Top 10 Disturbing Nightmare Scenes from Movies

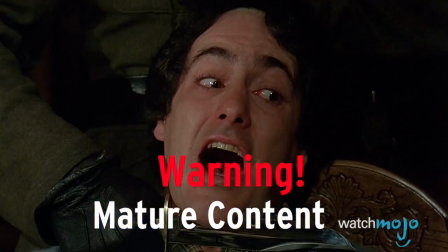ladies and gentlemen. You may want to sleep with the lights on after this one.
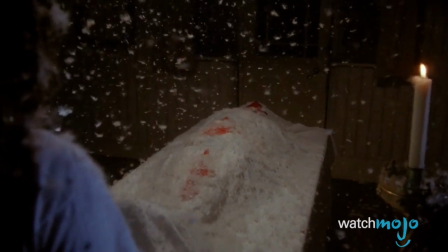Welcome to WatchMojo.com, and today we're counting down our picks for the top 10 scariest nightmares in movies.
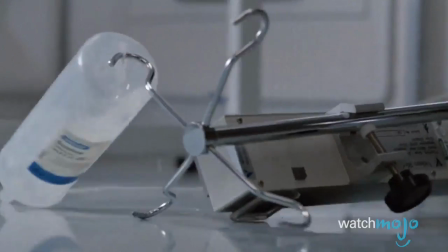For this list, we'll be focusing on the nightmarish visions film characters have experienced in their sleep over the years.
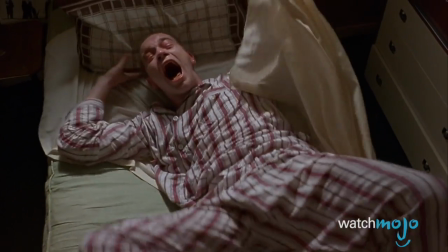We will not be including daydreams, fever dreams, or hallucinations such as the dead baby scene from Trainspotting, however.
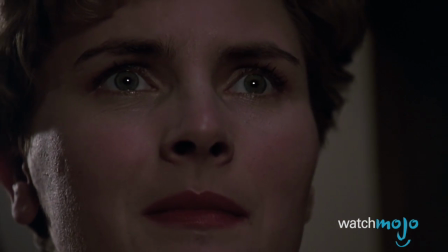Because those are lists for another day. By the way, a spoiler alert might just be in order.
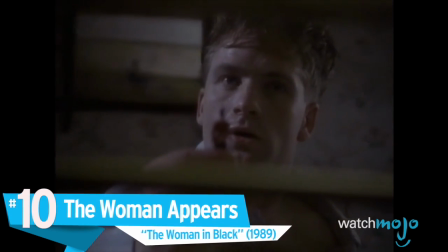Number 10, The Woman Appears, The Woman in Black.
Who are you?
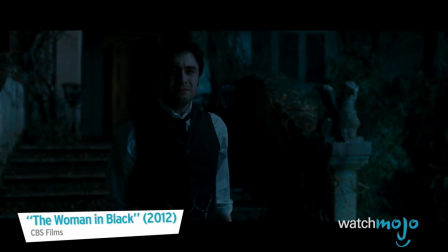Most horror audiences might know The Woman in Black thanks to Daniel Radcliffe's 2012 film,
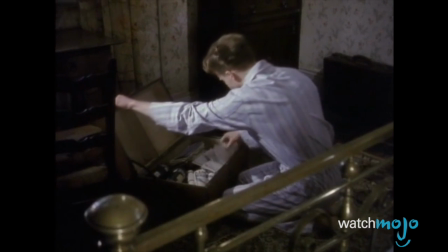but this 1989 British TV version, produced for the ITV network, petrified a whole generation of late 80s viewers.
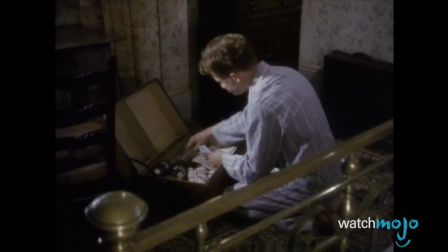Following the same story originally found in Susan Hill's novel,
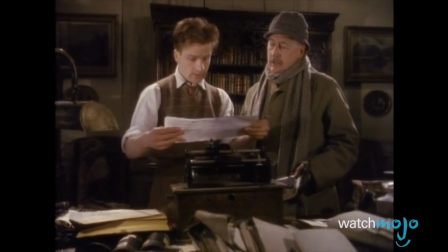young solicitor Arthur Kidd is tormented by a spirit who haunts the grounds of a widow's estate he's taking care of, following her recent death.
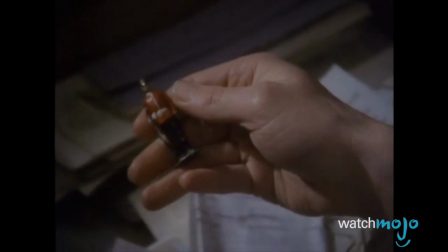Arthur goes to bed still trying to make sense of a toy soldier he finds.
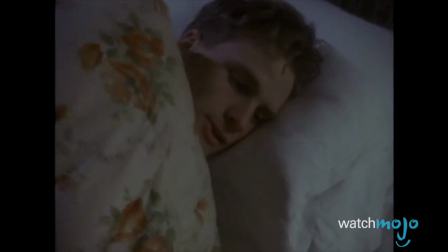Mysteriously, he's woken up by childlike ghostly whispers, quickly followed by the shocking floating body of the woman in black.
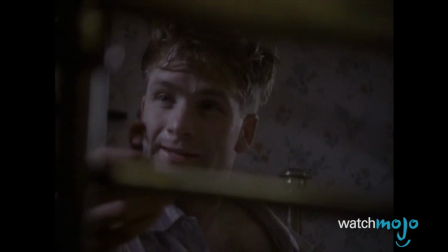The lady's nails on a chalkboard scream makes this nightmare that much more terrifying.
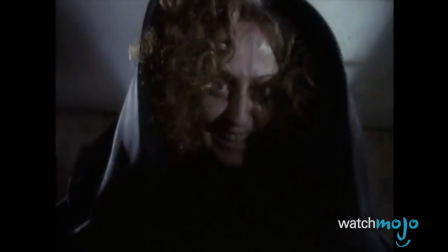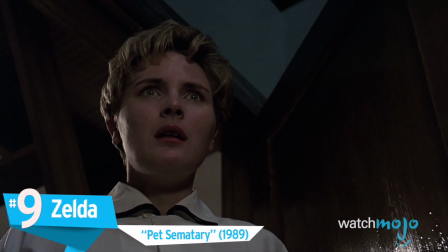Number 9, Zelda, Pet Sematary.
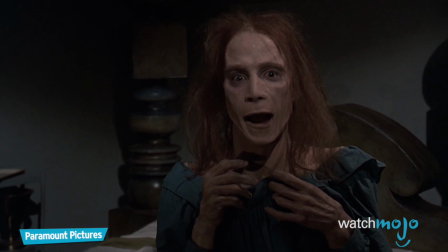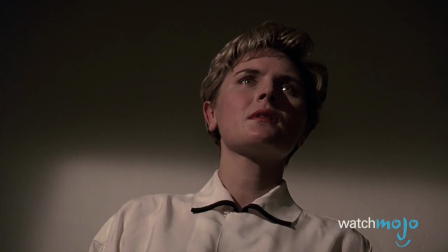Stephen King knows how to invoke everyone's deepest, darkest secrets or regrets, turning them into monsters that keep us up at night.
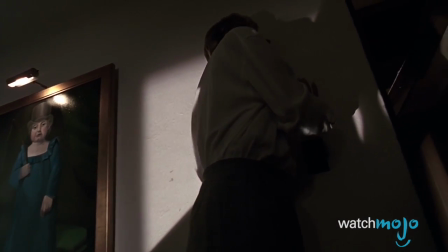This film brings these fears effectively to life as we follow the terrifying ordeal of
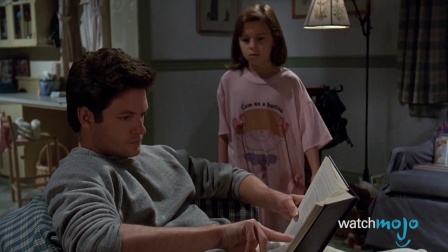the Creed family and the local pet cemetery that can bring dead things back to life, kinda.
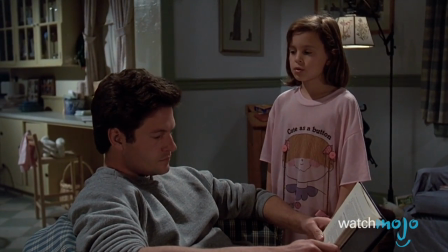Daddy, what if Church dies? What if he dies and has to go to the pet cemetery?
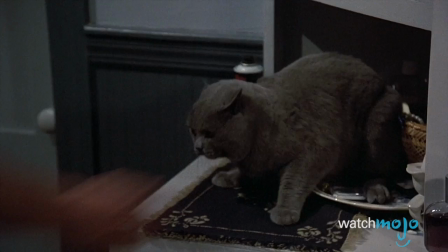While Patriarch Lewis is dealing with the consequences of reviving the dead, wife and mother Rachel has her own nightmares haunting her.
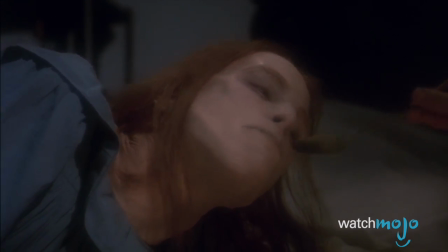Living with the trauma of watching her older sister slowly wither away from spinal meningitis,
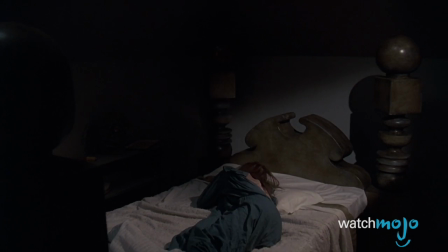Rachel's nightmares of the sickly Zelda are a gruesome reminder that the greatest terror does not need to stem from an unknown monster.
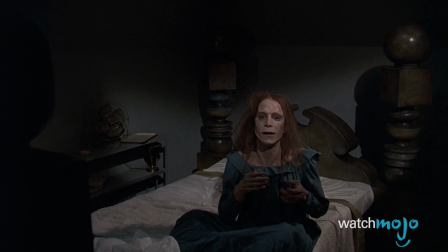I'm coming for you, Rachel.
Number 8, Karras Dream, The Exorcist.
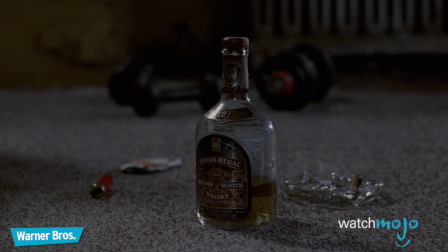Where'd you get the money for the shoveler's legal, the poor box? That's an insult.
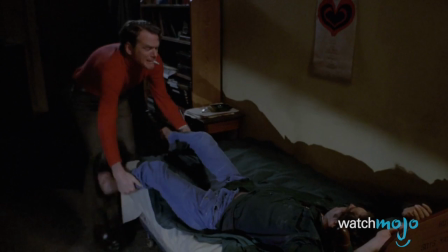I got a vow pouch.
Another famous character whose regrets manifest as nightmarish dreams.
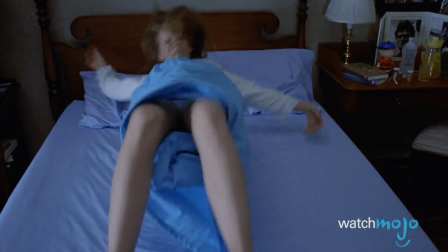Father Karras has to deal with his inner demons before beginning his epic battle with the all-too-real demon Pazuzu,
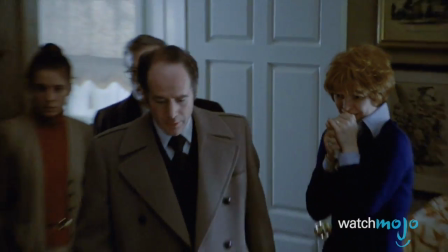which now seems to inhabit the body of a young Reagan McNeil.
Keep away!
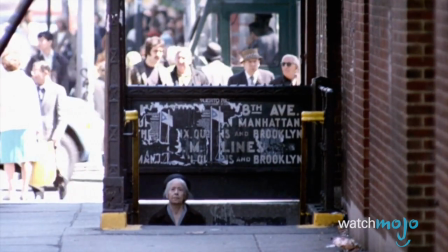The soul is mine!
Guilt-ridden over his belief that he didn't do enough to help his elderly mother,
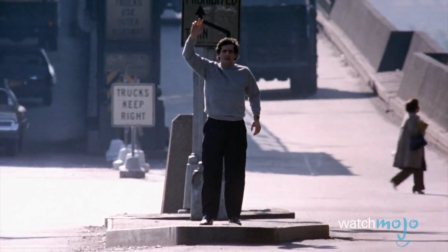who was sent to a nursing home against his better judgment, Karras is completely distraught to hear about her death.
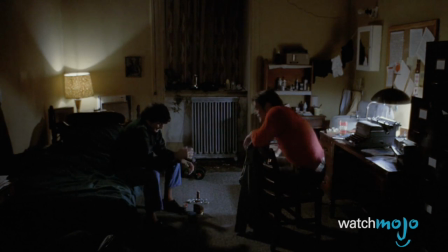I should have been there. I wasn't there. I should have been there. There was nothing you could do.
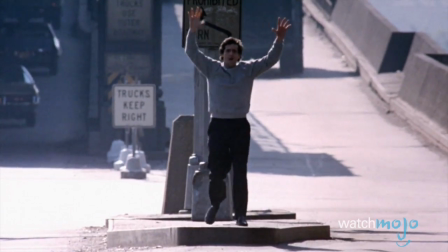He bitterly and drunkenly falls asleep, only to be tormented by visions of her calling for help.
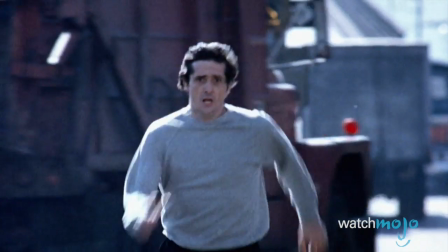Short but sweet, this dream's bizarre editing, jarring pacing, and subliminal demon flashes make us want to hide under the bed.
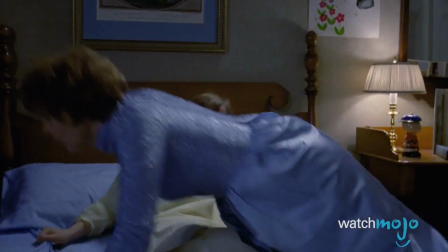Not Reagan's bed, though.
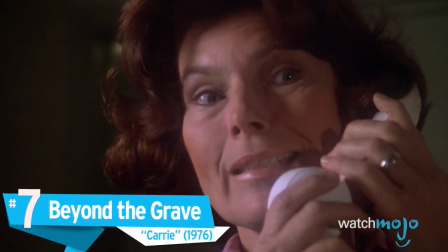Number 7, Beyond the Grave, Carrie.
Well, he said that she's young enough so that she'll forget all about it in time.
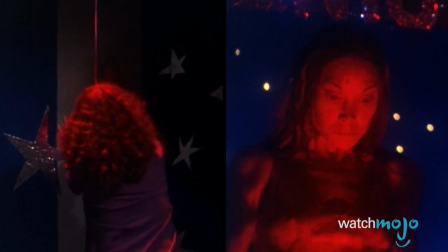Many nightmares stem from traumatic events whose distressing effect we can't shake.
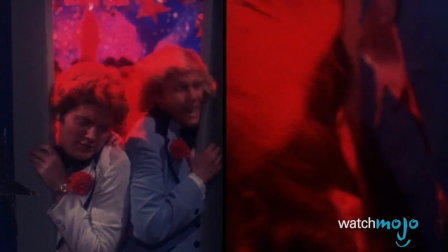Poor Sue seems to be the only survivor of Carrie White's prom night massacre, where she used her telekinetic powers to get the ultimate revenge.
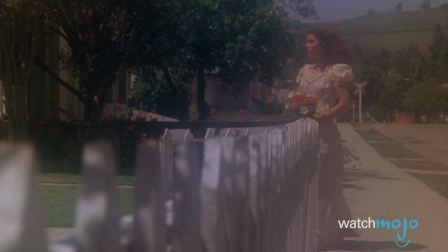The ethereal and dreamlike atmosphere in the final scene, as Sue brings flowers to Carrie's final resting place, should be a sign to audiences that something's up.
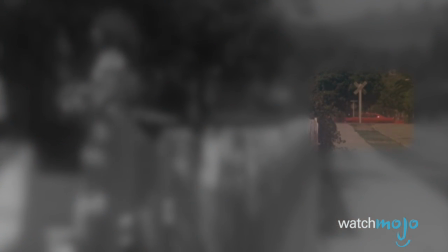Notice the red car going backwards? But surely the carnage is now over.